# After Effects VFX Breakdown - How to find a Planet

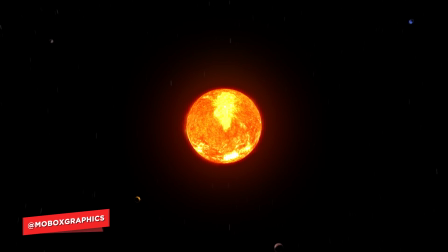[0:02]
Hey what's going on guys I'm Mike from Mobox and in this VFX breakdown we're gonna be taking a look at the animations we created for the real engineering video how to find a planet. There were a lot of really fun animations that we created from a miniature model of an alien solar system to a tour of our own solar
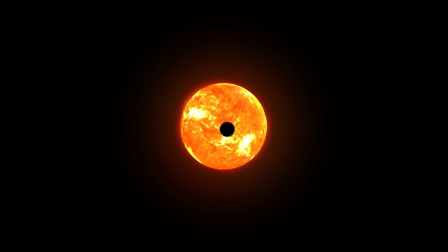[0:17]
system but they're even more than that so I urge you to watch the real engineering video link will be down in the description I think you'll learn a lot. I've also added a few links down in the description for other videos that kind of pertain to some of the techniques we used in this video. So looking at the main animation, we travel from the surface of Earth to Mercury, then Venus, Mars, Jupiter, and closing out at Saturn.
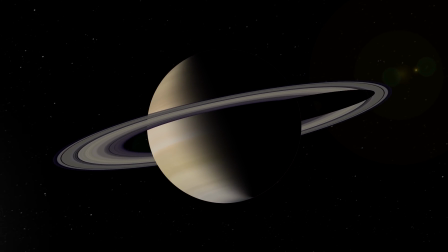[0:39]
This entire composition was created within After Effects and every planet, with the exception of Jupiter,
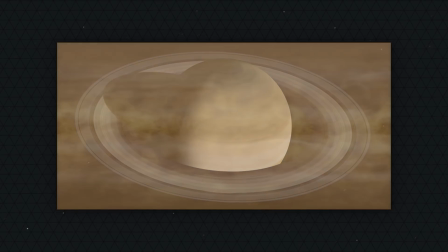[0:44]
were composite images combining actual photos of the planet along with some adjustment layers.
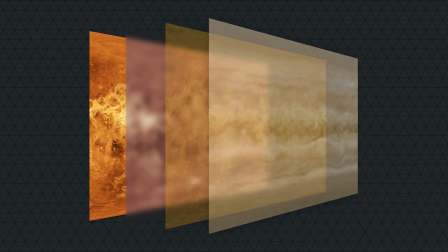[0:50]
This was done to give each planet the proper colorization that you would expect, but also one that is more accurate. Some images of planets were taken from cameras that see different wavelengths of light, so if you model using these images, the planet would actually look less realistic.
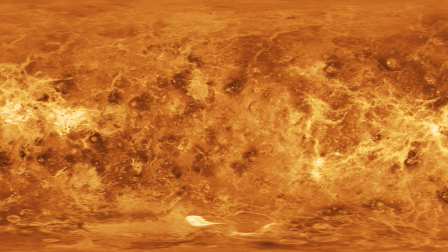[1:05]
For example, images of Venus to surface show the terrain through the clouds, whereas in real life you would just see the clouds.
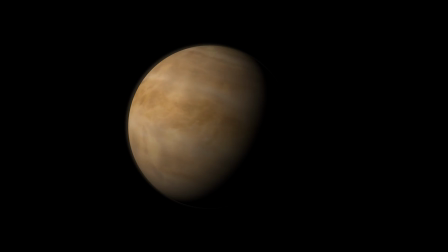[1:12]
Once the composite images were created to add depth and a proper color correction, they're wrapped around a sphere using CC's sphere tool.
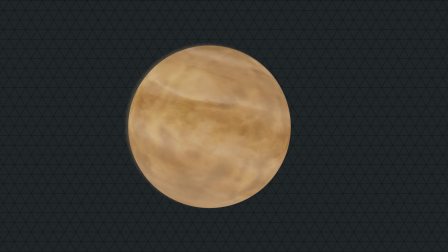[1:18]
Aside from the seam caused by an imperfect composition texture, they rotate in all directions and behave like a planet with the respective lighting, direction, and intensity.
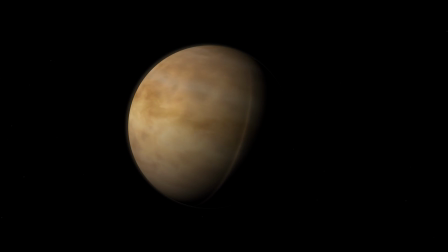[1:29]
Once the black backdrop and some stars are added, the composition starts to come together.
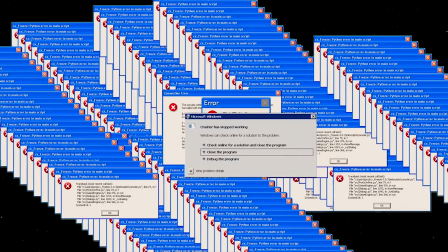[1:33]
It's almost serene how you could somehow condense 20 hours of software crashes, tears, and whiskey into a 10 second animation.
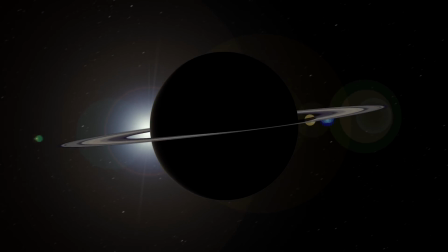[1:41]
Saturn and Uranus were different animals altogether. We needed to find a way to accurately represent their rings.
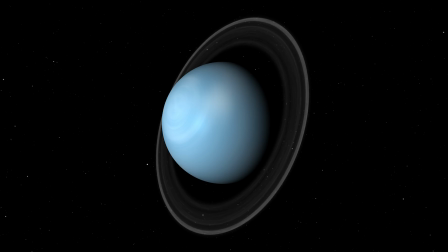[1:47]
Everything we tried ended up looking about as authentic as the tears your parents shed when you finally decided to move out.
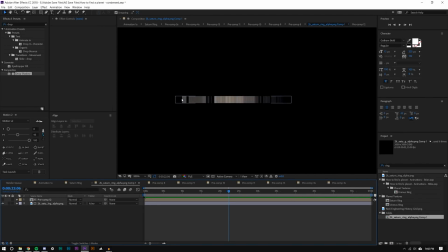[1:54]
To get the look we wanted we used a sliver image of Saturn's ring and duplicated this around 360 degrees.
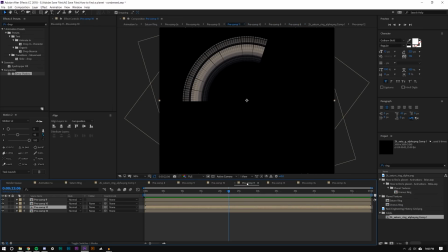[2:01]
After some radial blurs and duplication of layers,
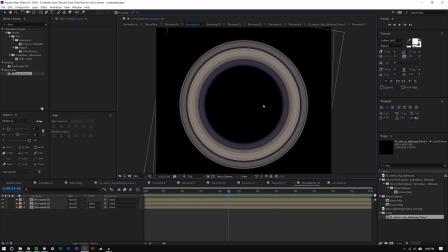[2:05]
the ring actually had some various opacity levels and the overall ring actually looked pretty uniform without looking like an artificial solid object.
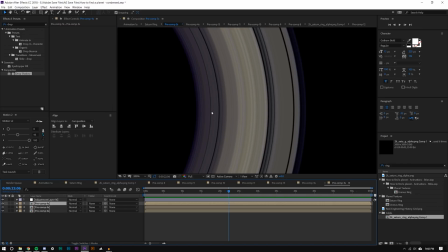[2:13]
The same techniques were used on Uranus but slightly different.
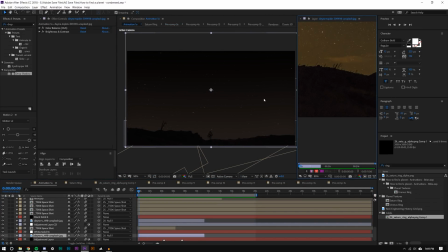[2:16]
Back to the main animation composition we started with a star scene but we were unable to zoom into the sky because of the resolution.
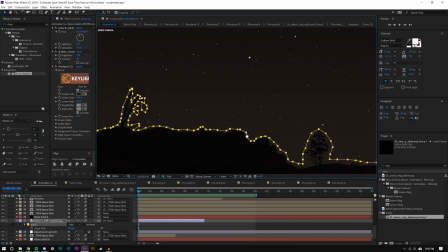[2:24]
We instead masked out the sky and applied our own gradient and stars. Zooming into the planets was simple but generally uninteresting.
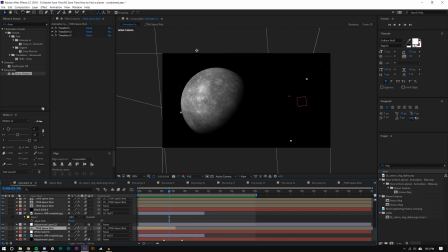[2:32]
That's why Saturn we opted to rotate around the planet to show the work that was put into it.
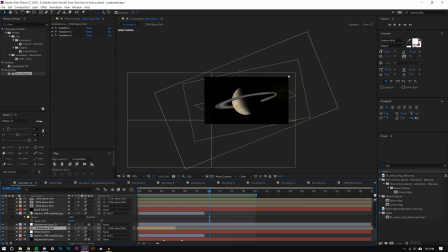[2:36]
In 3D we created a C shape with the stars layering them around Saturn. After some rigging we were able to rotate the entire planet and star system. This is when we added in the Sun.
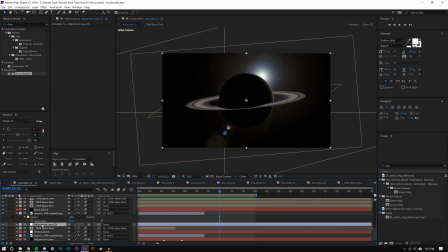[2:48]
The Sun is just a lens flare but it has to look right. Unfortunately we didn't rig the flare to a 3D null which would have been smart. Instead we opted to move it by hand. Why you might ask? Well we're still asking ourselves that same question.
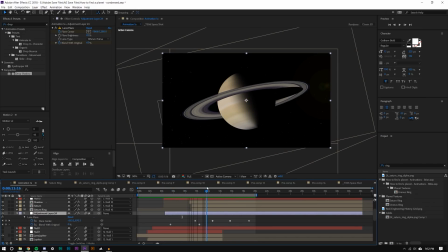[3:02]
The end result looks pretty good still but it could have been improved. So yeah basically that's it.
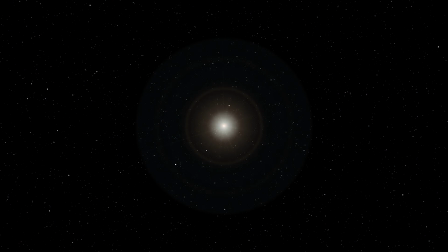[3:07]
Overall this project was a lot of fun because we were able to use a lot of really simple techniques such as CC sphere and CC ball action
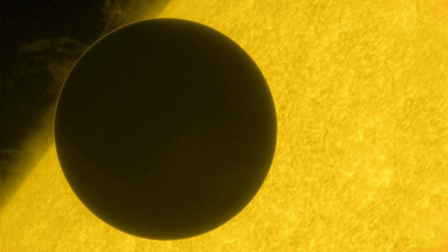[3:14]
which saves us a lot of time but also allowed us to spend a lot more time on other things that matter such as planet textures that
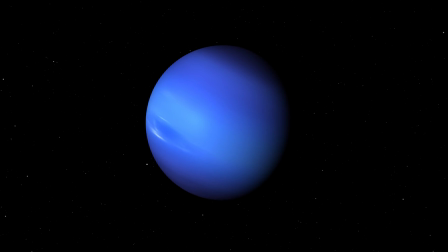[3:20]
actually look realistic and composite rings around planets utilizing rings that are actually handmade and not solid opaque objects that look completely
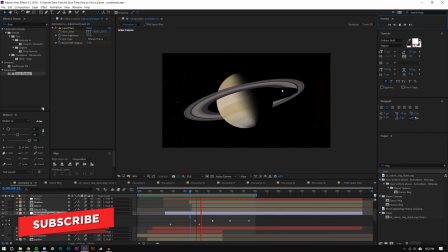[3:29]
artificial and lastly we were able to create rigs that allowed us to create a more realistic movement where things actually move in the way that you would expect them to move but
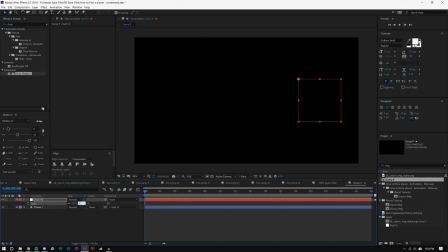[3:38]
that's it for this video if you want check out the video how to find a planet on real engineering youtube channel and as always thanks for watching